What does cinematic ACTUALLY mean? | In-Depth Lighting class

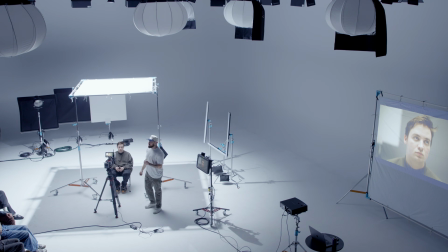4:01 Back in college, I took it was like a graphic design course, and I had to, one of the things we had to do, one of the projects was create a watch, a photorealistic watch from nothing,
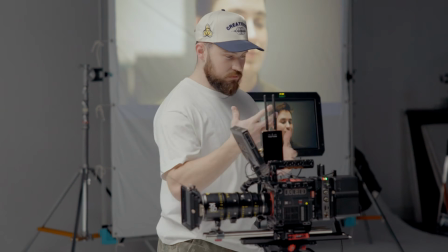4:14 like out of shapes. And I learned a lot about how things, you know, you have to have highlights and shadows.
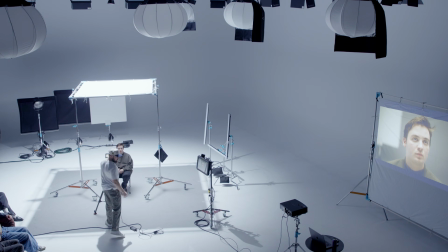4:20 And so right here, so far, we've got a highlight.
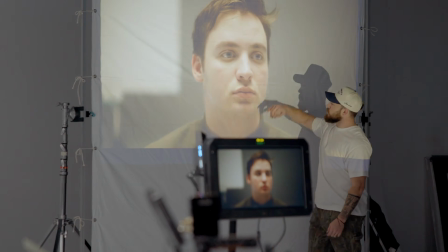4:24 We've got highlights, you know, up on his forehead, nose, and then we've got some nice like shape under here.
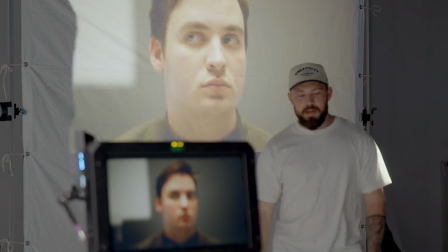4:31 You know, some people are gonna be like, oh, I don't like the raccoon eyes. It's like, I don't agree, but whatever.
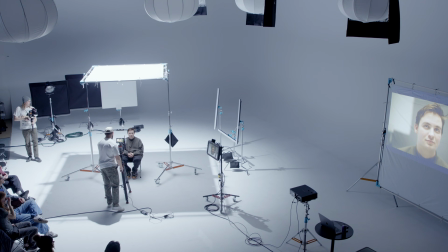4:39 Also, it depends on what you're trying to achieve with your character. Is it an evil character or is it a nice character? Who knows?
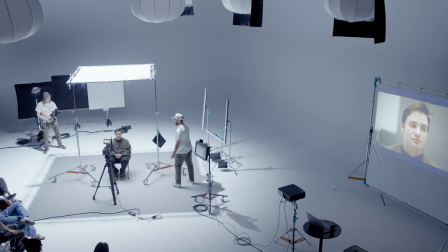4:45 So first thing I want to do is I'm going to take Sam, could you grab me one of those floppies and bring it on camera right on his left side? First thing I'm going to do is create some more shapes.
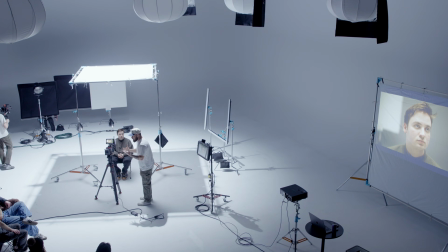4:57 So instead of just adding more light, this is something I meant to talk about earlier.
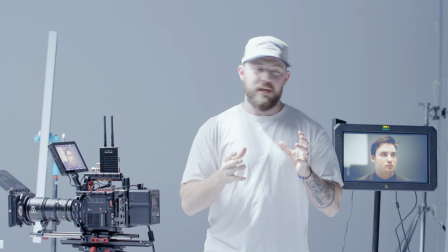5:04 A lot of people overcomplicate lighting. And they try to add more and more lights.
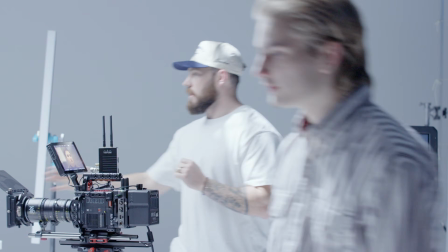5:12 Like let's do it on this side.
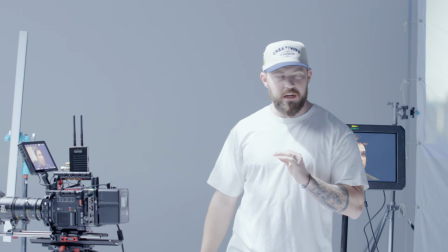5:16 My approach to cinematography is I try to keep it pretty simple, and I also want to make it look pretty realistic.
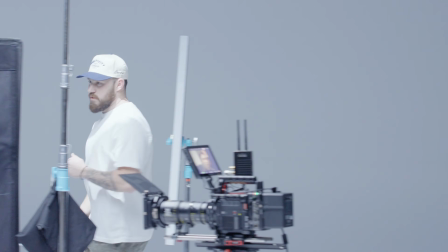5:22 So one of my favorite things to do is using a floppy, or it's called like a negative fill.
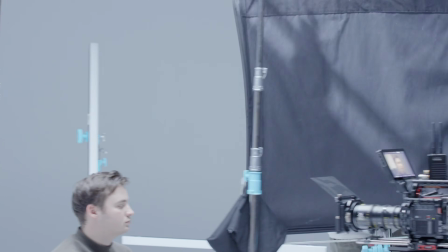5:28 Let's see, let me bring it. All right.
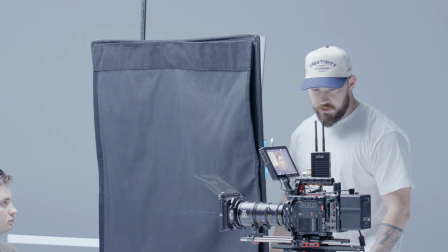5:33 And a negative fill is going to give us some more, let's do this actually.
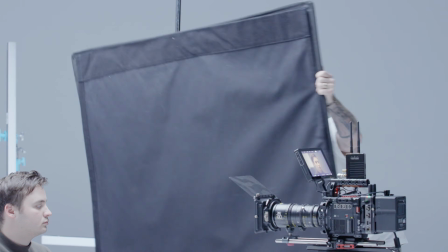5:46 A negative fill is going to take away light. We've got fills and we've got negative fill.
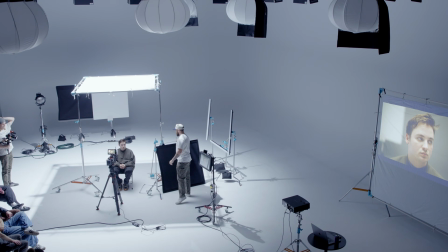5:50 And this is going to create more contrast on our actor's face.
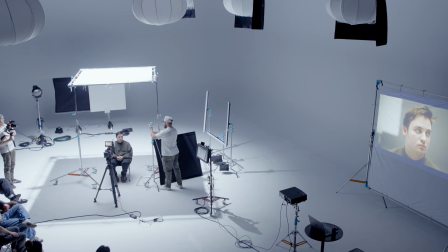5:56 And instead of having to blast more light, we're just going to take light away.
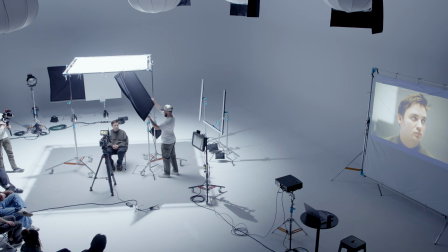6:01 And the reason why this is called a floppy, if you guys took Tenzin's course, you probably talked about this.
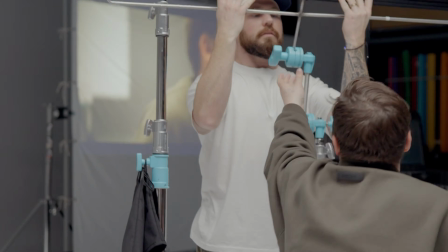6:09 Thanks, bro.
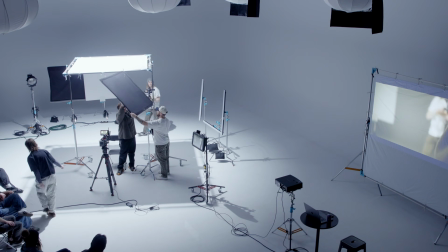6:13 Okay, then we floppy that down for me. Is it floppies?
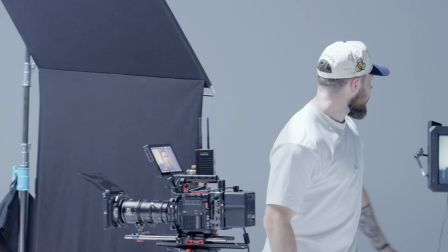6:20 So already you can see that we're getting shape, more shape on the left side of his face.
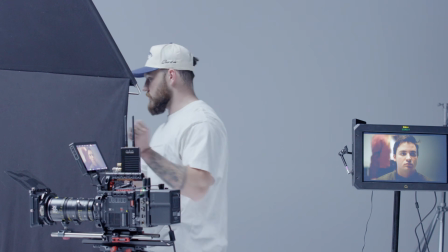6:28 I'm just going to take it away just so you can see what.
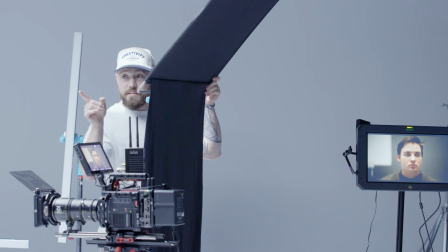6:32 See that? Can you guys see that over there? Okay. Boom.
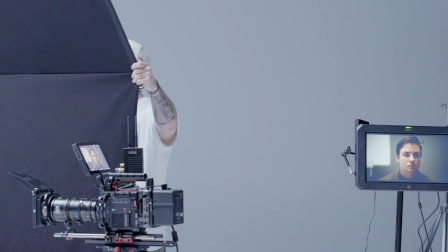6:40 Shape.
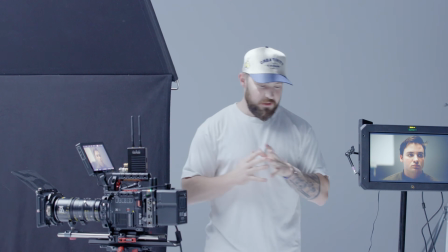6:43 So my go-to, if I need to, like, within a lot of narrative stuff especially, you'll see in rooms,
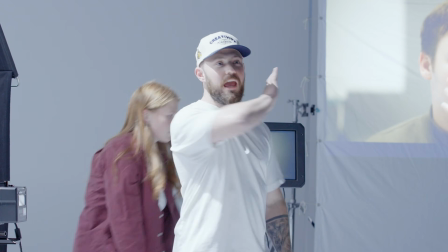6:52 behind camera, they just, like, it's almost like this, like the curtains, they just black everything out so that there's no light bouncing back onto their face.
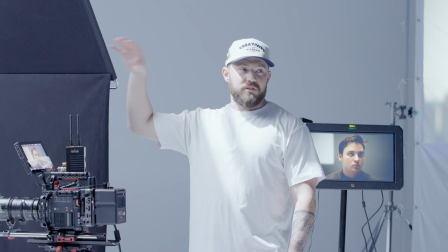6:59 So my go-to is always going to be using a floppy or negative, just some sort of black material so that I can take light away and I can start to create shape.
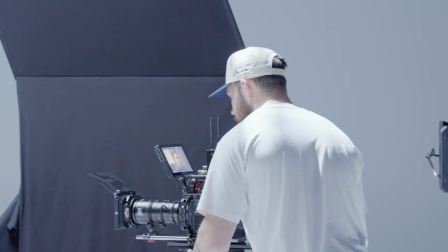7:07 So will you look right into camera for me?
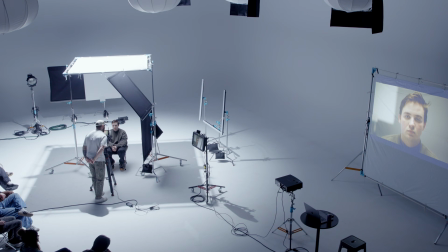7:15 We're also getting already a little bit of a catch light in his eye just from this down here. So we could, we'll wait for now for that. But the next thing I want to do, Sam, will you mind striking the 600 back there?
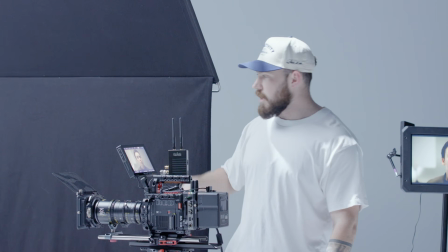7:34 Just pan it off for me and then strike it. And then let's pan that on. Let's get it right back on his head.
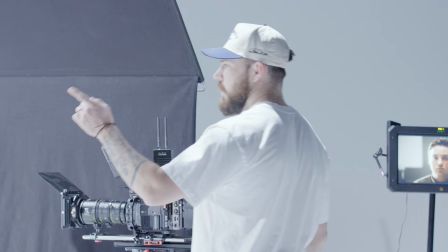7:40 Okay. And then what temperature or what power is it at? 15%. 15?
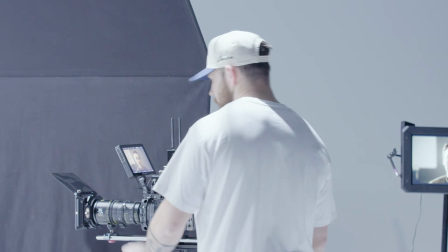7:45 Okay, will you half that for me? And then let me also have you kind of like in that, I don't know if you actually saw the image.
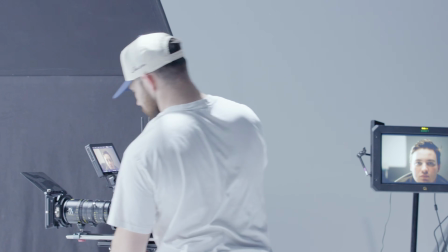7:54 So No, I haven't. okay, you're good. So yeah, you're pissed. I don't know if he's like in a fight or what, but.
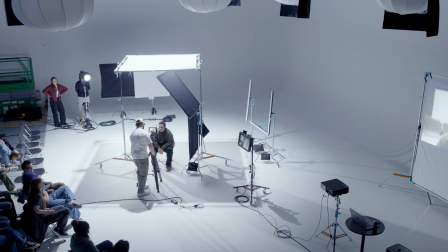8:02 And I'm gonna go to, I know I changed that. I'm gonna go to a 50 and we're gonna push it. And we're gonna come down.